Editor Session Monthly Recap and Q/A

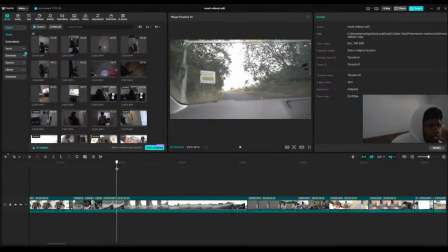49:40 So then I don't think there's a sign at the beginning of this, but that is a decent shot for where we're ending up.
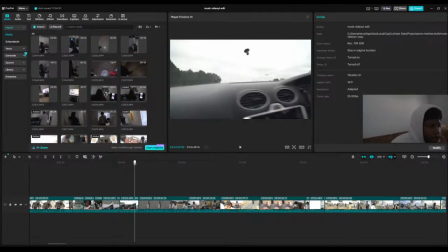49:53 We'll show that just to show that we're actually just parking up somewhere. That's whatever. We didn't even end up staying here.
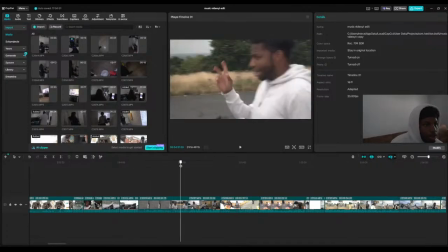49:58 We were waiting for the van.
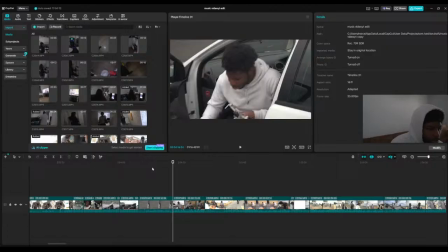50:01 But I might use this shot as just to show that like I was taking out my drone, using it in the day.
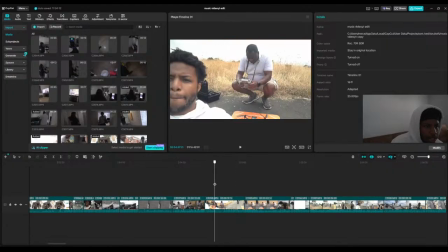50:09 Then he used his. Me getting like flexed on a little, try to get my Jesus Christ. I need to. Oh my God!
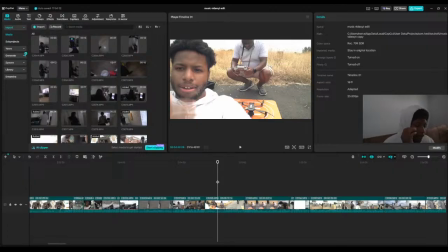50:17 If I literally didn't have any time to get my hair done because I had taken my hair out probably like the day or the night before. And then I was literally like, oh, okay, we're going to be chilling. We're not going to do nothing too serious.
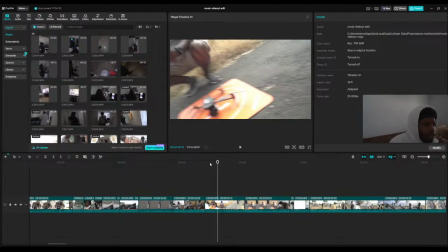50:30 And then all of a sudden, boom, no, this needed to happen.
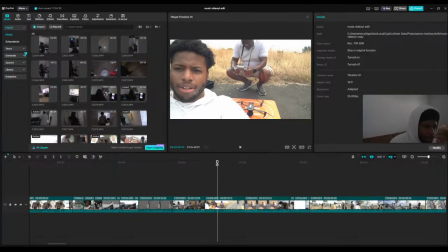50:35 Like someone asked me, oh yeah, are you available? And I was like, yeah, sure. I'm not saying no to stuff. If I've got the time to do it, I want to be able to do these things. I want to learn. Pulled up.
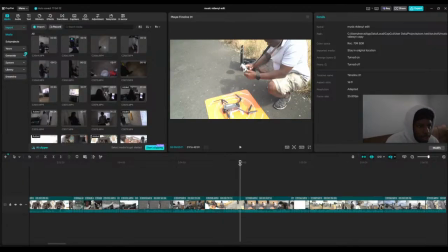50:46 I was like, yeah, calm. That's fine. Turns out, no.
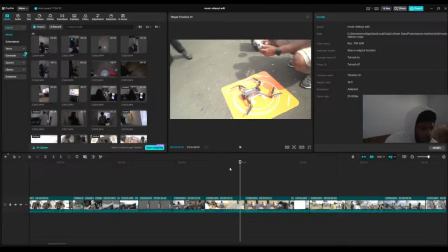50:50 I end up being in the footage on someone else's device as well.
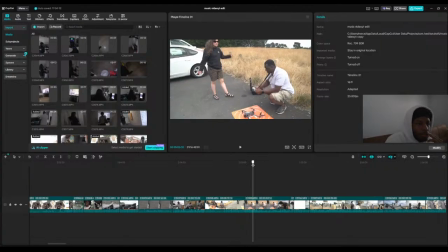50:55 So like, there's a good chance that I could be in the video,
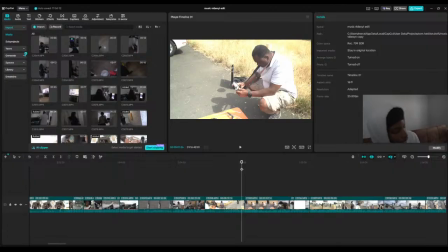51:02 this is the one time where like not getting credited for something is something I'm completely fine with. If I end up in the video, I'll be a little anxious about it, but if it's there and I don't get like ripped into, I'll be like, yeah, that's cool. At least then it's been like immortalized a little. It's also looking a little dark.
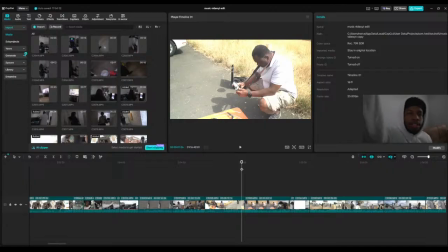51:21 I don't know how much. Oh, the light turned off. It's probably, yeah, it's probably dead. That might not work.
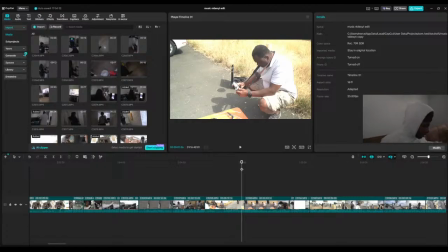51:41 That's fine. I was going to plug the light in and turn it on, but I don't even know if that works. Instead, I'm just going to crank up the ISO. Jesus, I just rotated the whole camera. I'm just going to crank the ISO up.
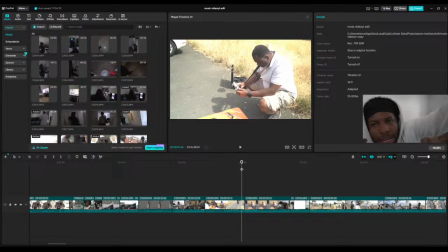52:02 That also reminds me, 800 is normally a decent stopping point. It also reminds me that I now have to recharge this. The next event should be the Hive stuff anyway, so
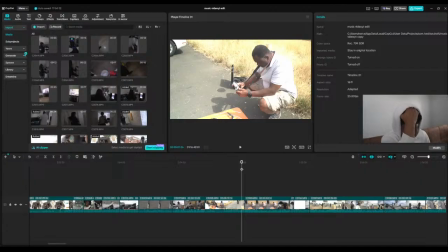52:18 the light shouldn't be necessary, because if you try to use it in the theatre, you're just annoying people. It's too bright. And then once we get out into the landing area, it's bright.
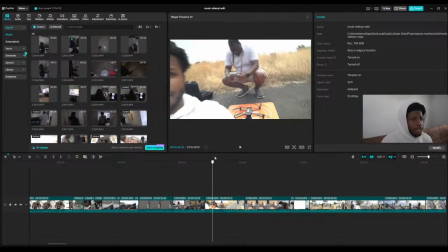52:32 It's really bright, so it's probably not going to get used anyway. So there's no real rush.
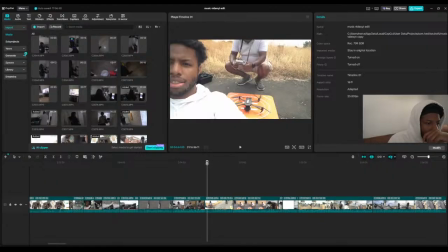52:41 That should be enough.
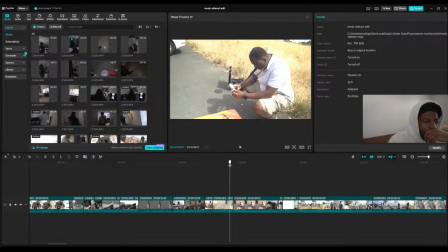52:46 Because I want to show how much equipment these guys have.
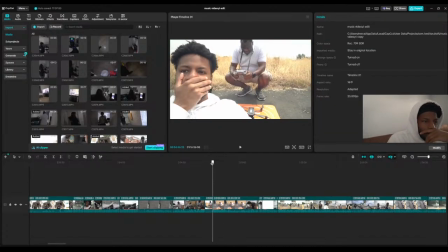52:51 Because they have a DJI Mavic, which is sick. It's got 3 cameras on it.
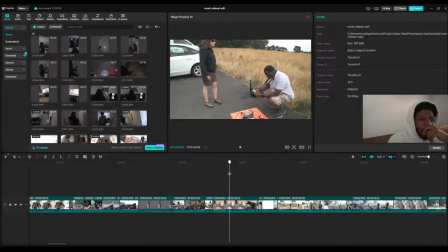52:58 It's just a sick drone, actually. I don't even want to go into how good it is. I want one.
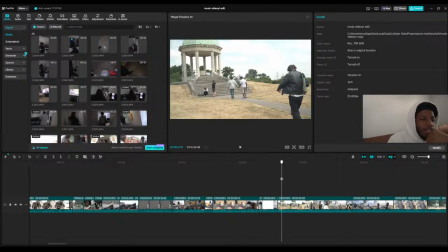53:04 But they've also got an FX3 as well. And they had a DJI... I think it was a DJI stabilizer as well.
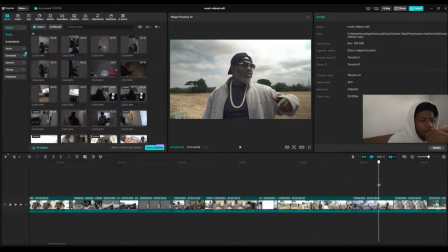53:12 What other brands do?
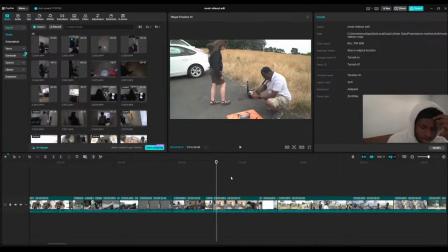53:14 I know my one's like a no wait, the Joush one is the phone one. The one that I've got downstairs is like a Scorp Mini 2 or something. I think it's Scorp.
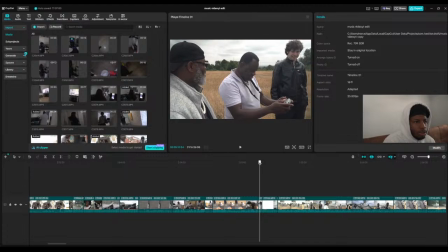53:27 It's not like S-Corp or anything like that. I think it's Scorp. That's a shot.
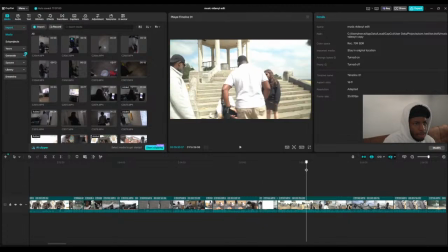53:32 That's fine. We kind of want that as well. Meeting up with a bunch of the group.
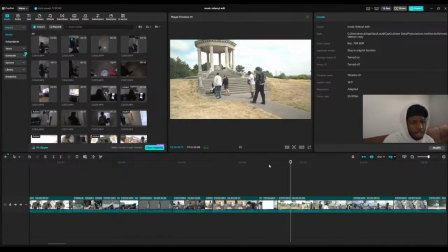53:39 Context-wise, if I don't want bits of us talking, oh yeah, it's so loud. All of this is just going to be B-roll stuff then.
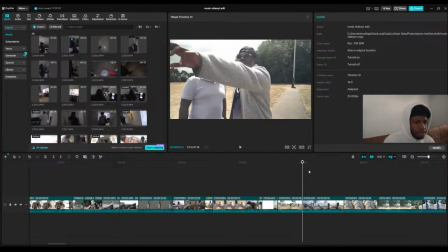53:47 Yeah, B-roll. So we'll trim that.